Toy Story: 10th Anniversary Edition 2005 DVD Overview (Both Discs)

The goal of this group has been to do an animated feature from the day I started. This was the holy grail of computer graphics, to get to the point where you could do the feature film. It was the first feature any of us had any weighty creative control over. We just never thought about that because that would just get too intimidating. The biggest thing this film does to advance computer animation, I believe, is it tells a story.
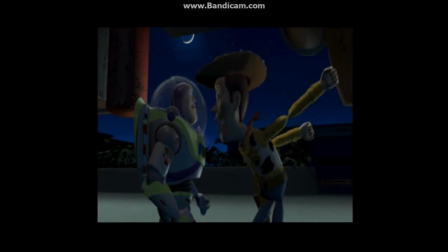39:49 You are a toy!
This film is driven by characters and story first. And even though it is the first ever computer animated film, the technique that we're using is secondary to the story that we want to tell. I think if there had been another movie done in this technology, you'd still feel like you were seeing the first of this kind of film because of what John does with his characters. It's a very different thing. I remember the moment when I first saw computer animation of any kind.
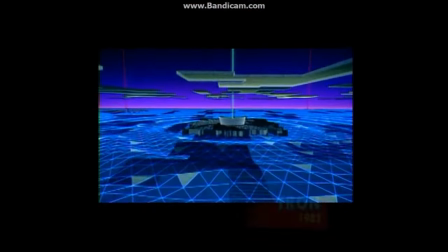40:20 I was working at Disney as an animator, and two very close friends of mine were working on Tron.
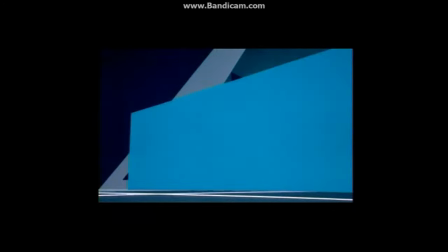40:26 And the moment I saw it, it was like, this is it. This is the next step, the next plateau.
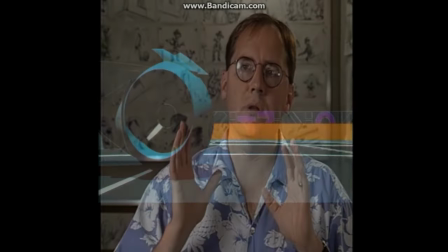40:32 This is the future. I knew that computer animation wasn't a whole new medium. It was just new tools within the medium of animation. So all the things that I learned as far as principles of animation and film grammar still apply.
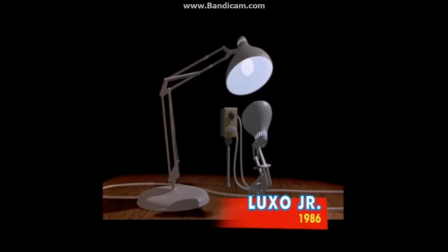40:48 And so when we started working with it and making short films,
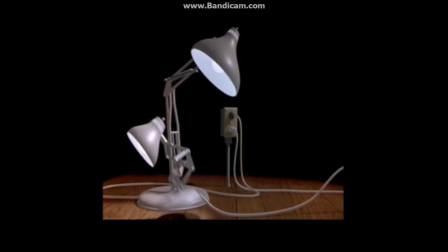40:51 the most important thing to every one of my films was story and the characters. That drove everything. What we wanted to do was every year do another piece and keep advancing the state of our animation tools so that he could do better and better animation. And that's the way we all looked at it. He was part of the development team. I had all these things that I wanted the system to be able to do.
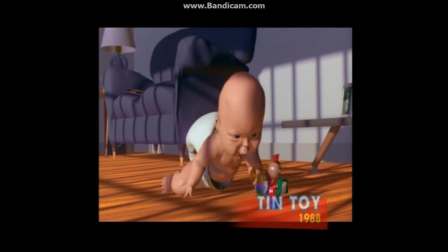41:20 And Tintoy was the very first use of the new animation system and the new rendering system that went on to be RenderMan.
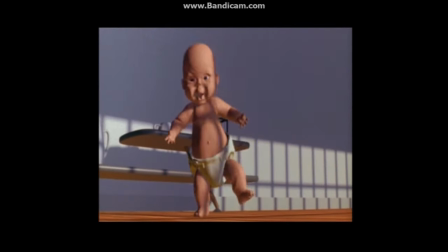41:28 Also with Tintoy, I first started developing this notion of a juxtaposition with the audience.
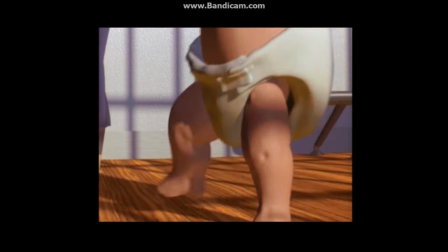41:34 It's where you can show them something that they are so familiar with.
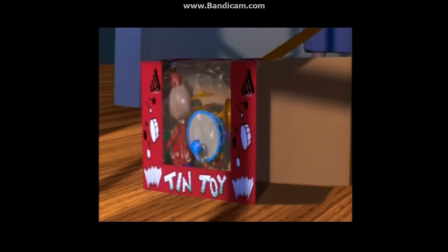41:37 And then all of a sudden you make them look at it from a different point of view, like looking at a cute little baby from a toy's perspective. From a toy, that's a monster.
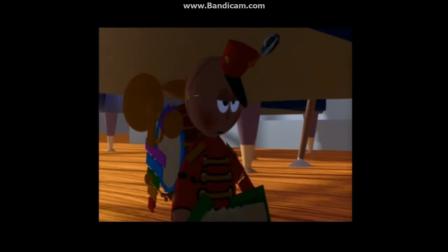41:47 And we were inspired from Tintoy with the ideas that we had developed in there of toys being alive. So we came up with the idea for the buddy picture with two toys.
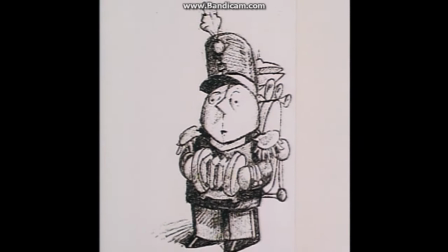41:57 In the original idea, Tinny was on a family vacation with his owner, and he gets lost at a rest stop.
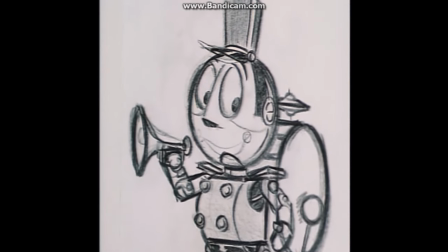42:04 There, he's found by a junk man who chucks him into the back of his truck.
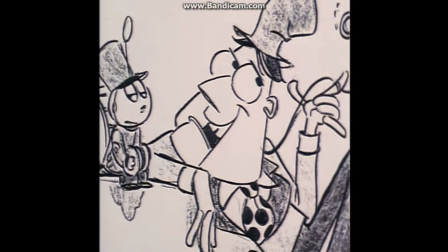42:08 In the back of his truck is this old ventriloquist dummy, and they decide to stick together.
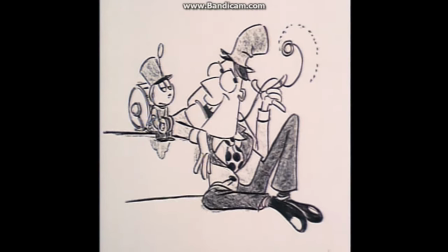42:13 But at the end, they finally end up in kind of a toy heaven at a preschool where they'll never get lost or never get outgrown.
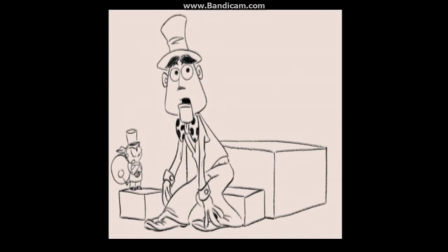42:21 But then the storyline changed to a kid's room, and the kid gets a new toy for his birthday and is brought into the room with all the old toys.
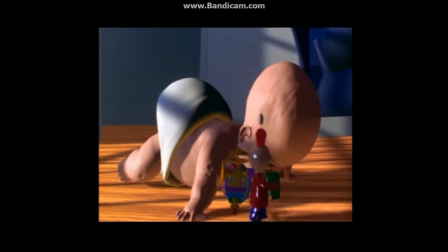42:29 But it didn't make sense that an old-fashioned tin toy, like Tinny was, would become a kid's new favorite toy.
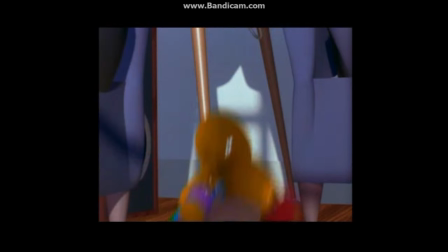42:36 So we had to come up with our own action figure.
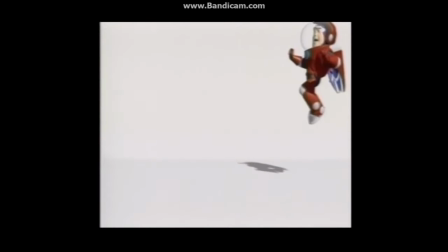42:40 The goal was to make Buzz the toy that any boy would just die to have. We actually went through all of our favorite toys and added everything we could think of. And everybody had their own coolest toy, but we tried to incorporate as many things as we could into one toy. We started out with the name Lunar Larry, but then it evolved to Tempest from Morph, and ultimately became Buzz Lightyear. Woody, the older toy, was based on... Here. Was based on him. This is my Casper from when I was a little boy. This is probably 37 years old. And see, he has a pull string. Can I stay with you? See, that's Can I Stay With You. It's like a parent understanding their child's, words.